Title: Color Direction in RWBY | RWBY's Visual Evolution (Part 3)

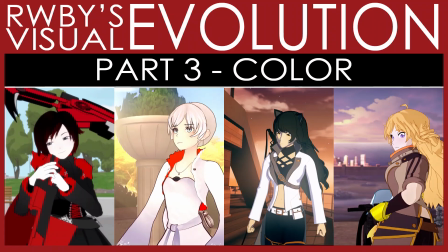Hello everyone, Rising here, and this is part 3 and probably the last part of my series on RWBY's visual evolution, the use of colors in environments, and the composite process.
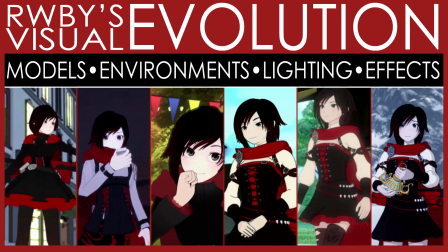For character models, environments, lighting, and effects, check out part 1, and part 2 is 2D assets.
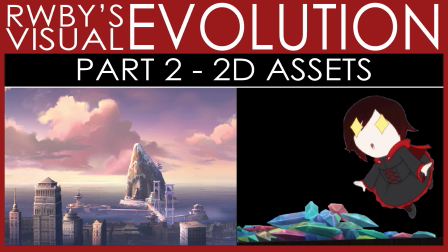Eventually I will make a discussion video on all of the different kinds of evolutions RWBY has been through.
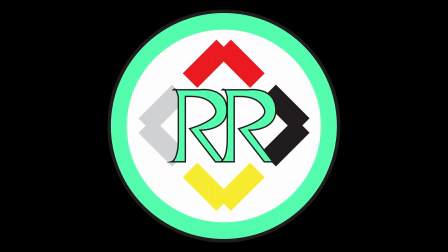That includes fight, choreography, and animation as well. Links are in the description to all these videos, so moving forward, I will give a quick run through of all the volumes and show what I mean through color palettes and the like.
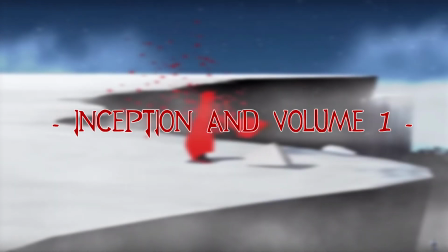For the color trailers and Volume 1, RWBY's look was contingent upon its use of color.
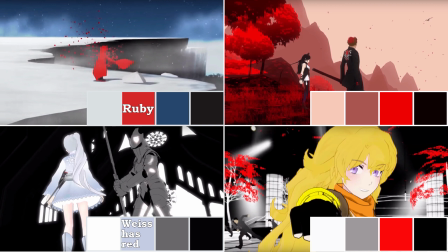Monty loved the color palette for red, white, and black. Yes, yellow was added because the show has a rule of 4s, but Monty loved red, black, and white the most specifically.
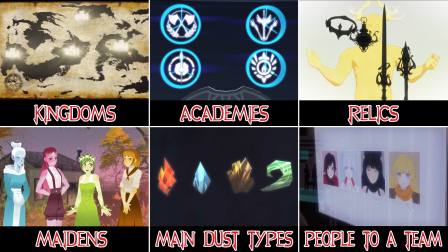The rule of 4s being 4 kingdoms, 4 academies, 4 relics, 4 main types of dust, 4 members in one team, 4 colors.
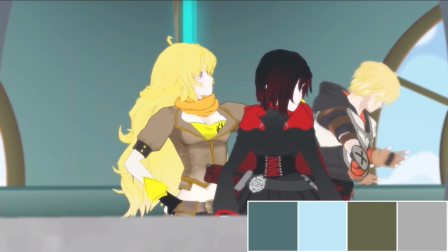The show had a 2D art style in a 3D space back then, and the biggest contributor to that was the lack of really any lighting system in most scenes, so solid colors were everywhere in the environment.
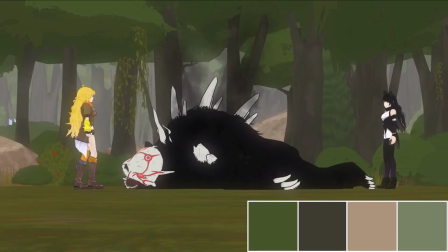All of these together, besides the fight choreography, were really why RWBY was such an endearing show in its conception, when it didn't really have much of anything else to show for itself.
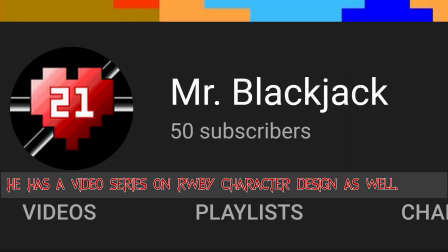And side note, before we move forward, if you want to learn more about the show's color direction early on, check out Mr. Blackjack's video on it. There's a link in the description. That's helped me out immensely.
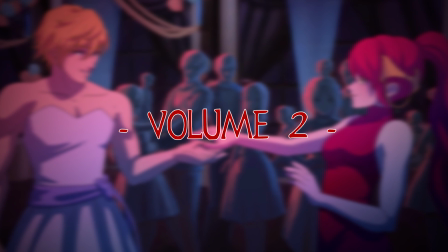For Volume 2, as I said in my main video, one of its biggest production pipeline changes was its lighting system,
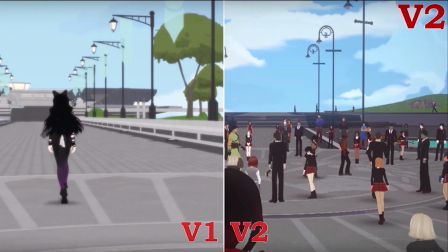and because of this, it's not that the show became less colorful, it's more that there were gradients and textures and daylight that looks more like daylight, and you could say it's also darker as well. Yet Volume 2's environments were also still rather plain and mostly updated from the look of
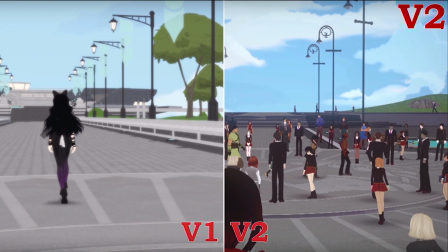Volume 1 rather than establishing any new look like we have in Volume 4.
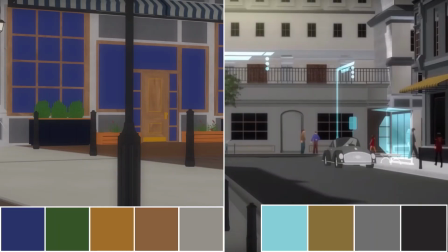I mean, you remember Mountain Glen? It would look so different now. For the most part, Volume 1 had a lot of disparate colors in it, but in Volume 2, even if there are fewer colors in the environment or they're darker, they're definitely working together better, and they're allowing for characters' colors to pop. How colorful you think Volume 2 is largely depends on how you respond to its environments. When you see the darker sets, does that mean it's less colorful to you?
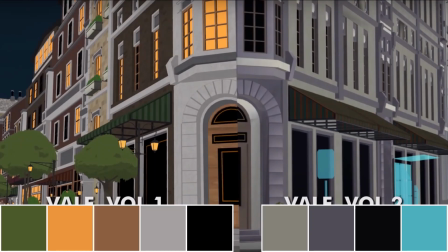Or do the complementary colors in them help to balance the environment with the super colorful characters?
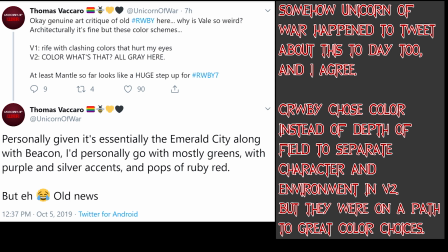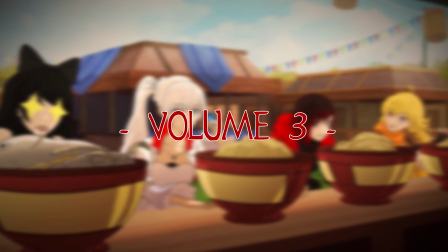Volume 3 is still colorful, and it's still the poser years of the show,
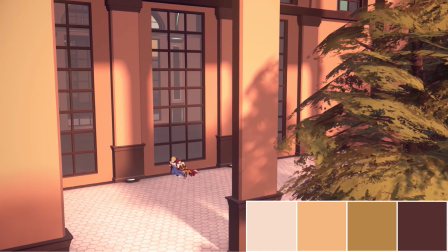but with so many new sets and a lot more diverse lighting conditions, plus the fact that the story expanded so much with the tournament and the lore,
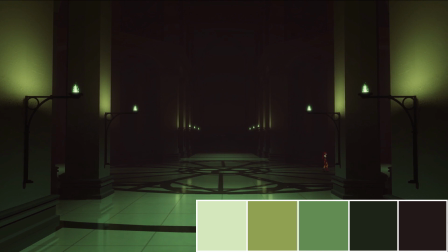and not as much of the show is contingent in its appeal on color direction anymore. And this is not to say that they stopped thinking about it, though. I mean, of course, the maiden story is super colorful as a fairy tale itself.
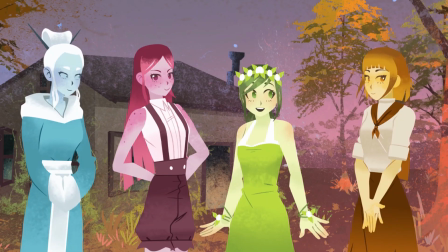And while Volume 3's production value was much higher from its predecessor,
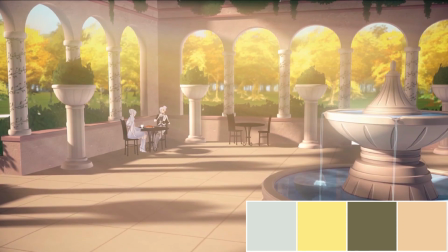I can't say too much of its color values or the way that it employed color was all that much different.
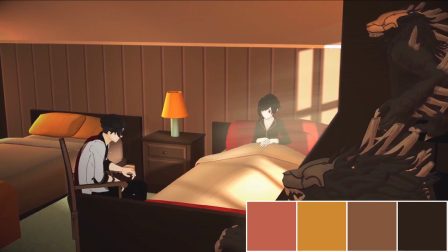You still have a lot of complementary colors in the background, and it's darker than Volume 1, so I mean, let's just move on here.
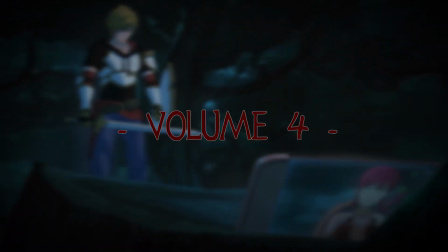Volume 4, of course, the switch from poser to Maya, Volume 4 became a proof of concept, much like the color trailers were.
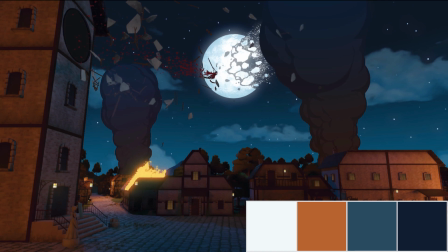The production team said, okay, we like these systems, so we're going forward with this.
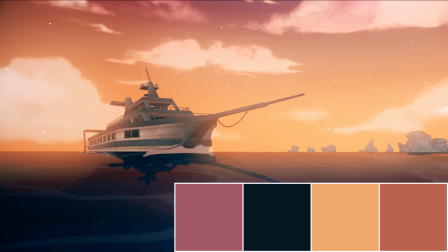It's the Maya years in their most basic form. And that's very true of the colors.
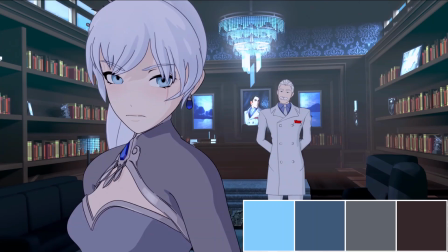The color direction in each scene does really shine. So this night shot is turned blue because sad, and the morning shots are lovely.
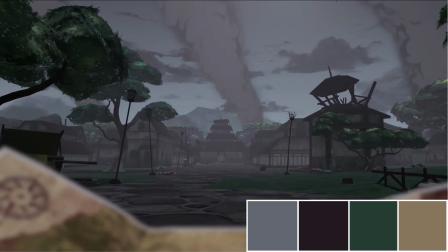And when things get dreary, the sky is gray. So color is at the forefront.
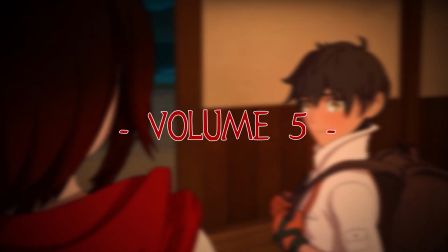Volume 5.
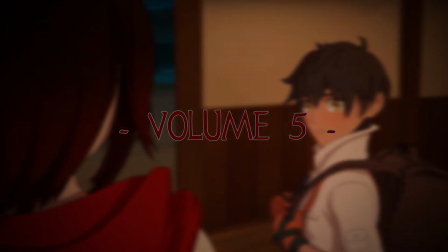Strayed a lot from Volume 4, and Volume 6 would kind of revert a lot of it, but let's still talk about it.
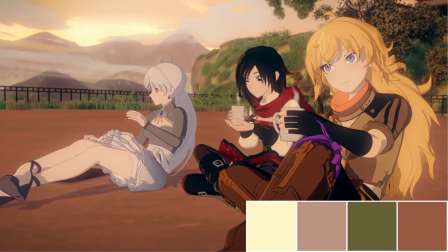A lot of Volume 5's scenes, and I mean a lot, are lit with a yellow or an orange or amber main lights,
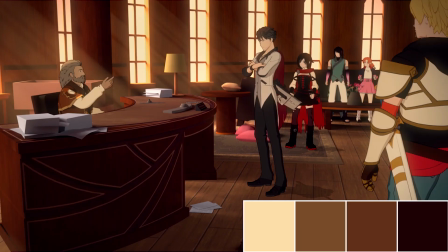even indoors under what would seem like it should or would be a neutral lighting condition,
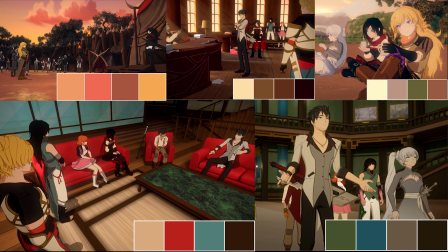something that's white, right? Though each scene does more or less have a color palette to it, even if the amber tinted light drains from it.
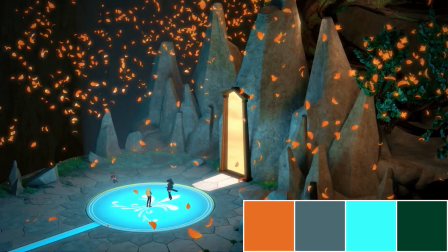Yet, the Vault is really clear proof that they can make scenes with the right kind of colorful for the brand of those early years.
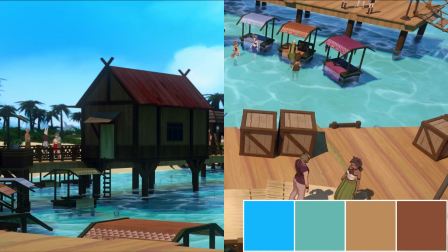To an extent, the Menagerie Promenade did this too.
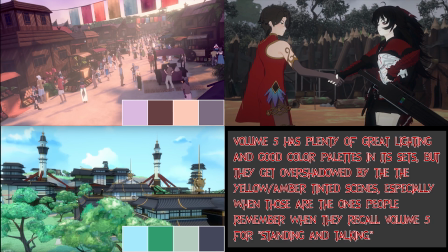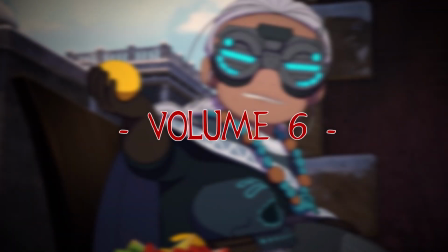Volume 6, as I said, reverted a lot of the changes to Volume 5, right?
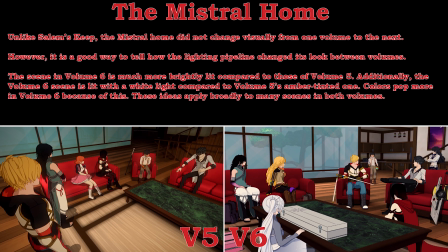Like the scene in the Mistral House is lit whiter and brighter than any scene before.
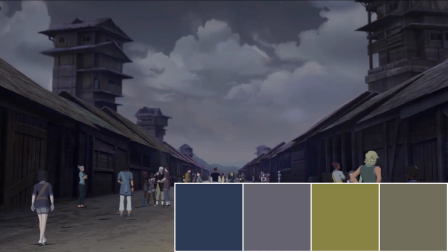And the color direction in this volume really goes for a storybook feel in the flashbacks.
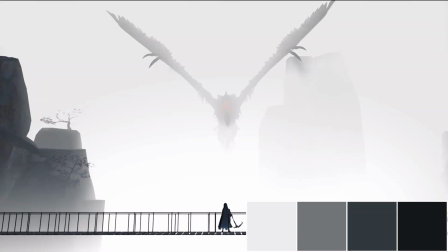So for the Grim Reaper flashback, the fog adds a gradient to the scene. Every character, thus, is super colorful since the environment is just that grayscale gradient.
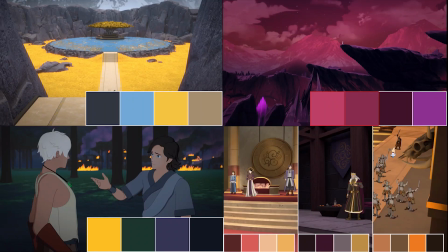And, well, everything about The Lost Fable is super colorful and super purposeful with the way that it uses color. Part of me thinks that the fandom wants the color direction of The Lost Fable to be just how the entire show looks.
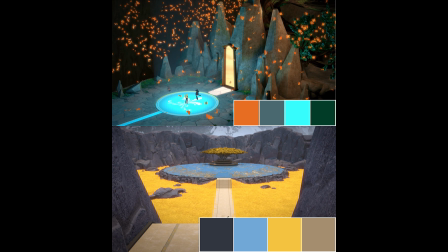To an extent, that's how it was in the Haven Vault, right? The Lost Fable had a very minimal standard colors to its scenes.
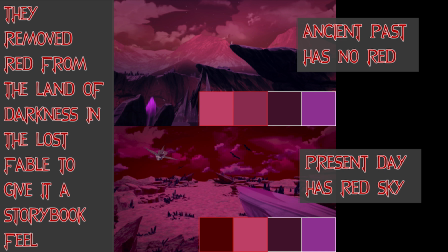And here's the thing. If you directly compare the Land of Darkness to the rest of the show, with how it is in The Lost Fable, you see red is one of the location standard colors, but it is nowhere in the environment in the flashback.
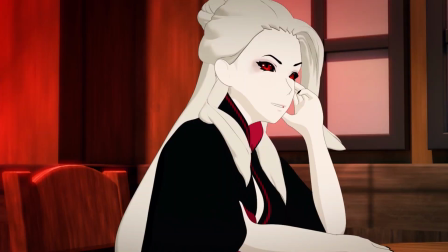And then for the Lovers Rekindling, the shot gets redder on Salem and yellower on Ozma.
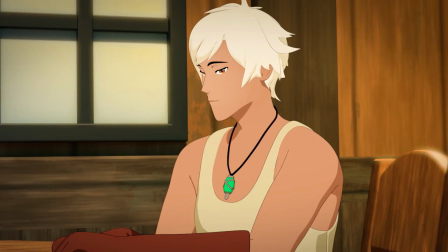All of that did wonders for a storybook feel.
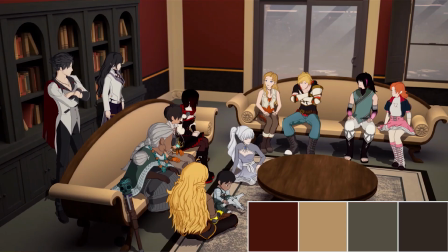And all of that color direction extends to Argus, to the Kata Arc home, to the clearing Cinder and Neo go to. Yes, in the Kata Arc home, there's the reds and beiges doing all of the color weight of the shots that are in there,
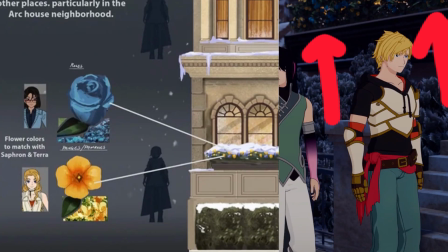but the crew took the married couple's color schemes and made those the flowers outside. So in Volume 6, again, color is at the forefront. Like, they're making very purposeful decisions on color.
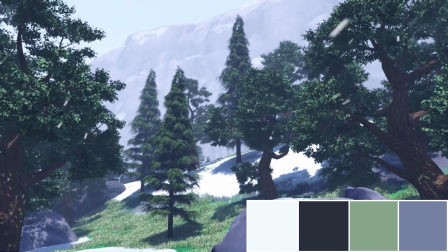Volume 6 did a lot of justice to what the minimalistic environments of Volume 1 were going for. The storybook feel is really everywhere, if you ask me.
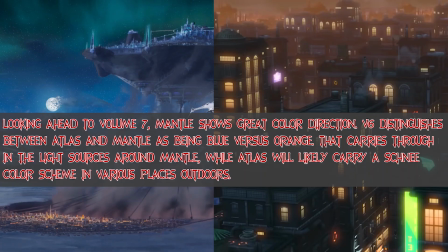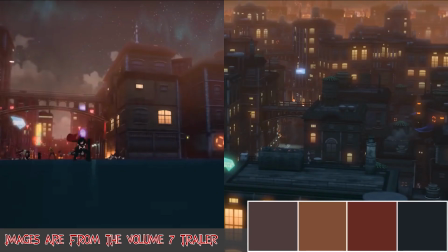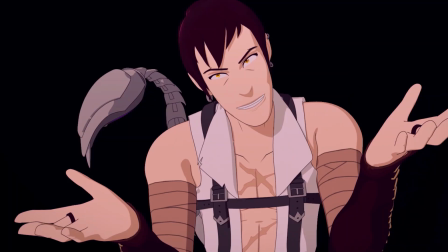No, I didn't talk about character color inspirations or how colorful or not characters are or their outfits are, because I'm not entirely sure how to approach that subject.
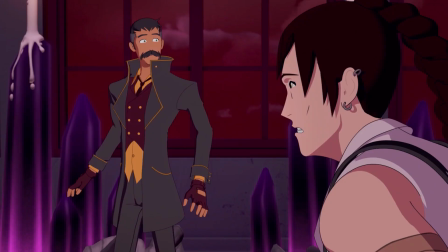I'll certainly touch more on it in my discussion video whenever that's coming out, because let's face it, Volume 7 is going to set back a lot of my projects.
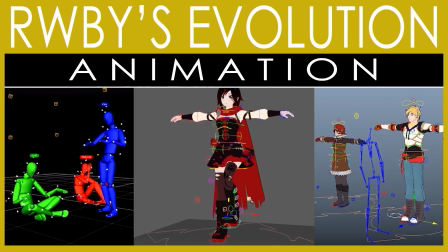For now, my next video in this series is going to be the evolution of RWBY's animation, which does not include its fight choreography, but I'll get to that too at some point.
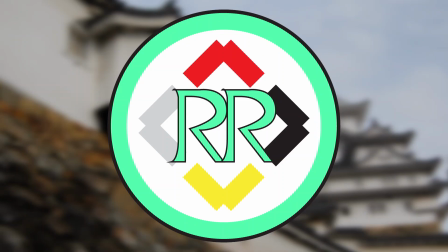I'm Rising, and until next time, have a good one.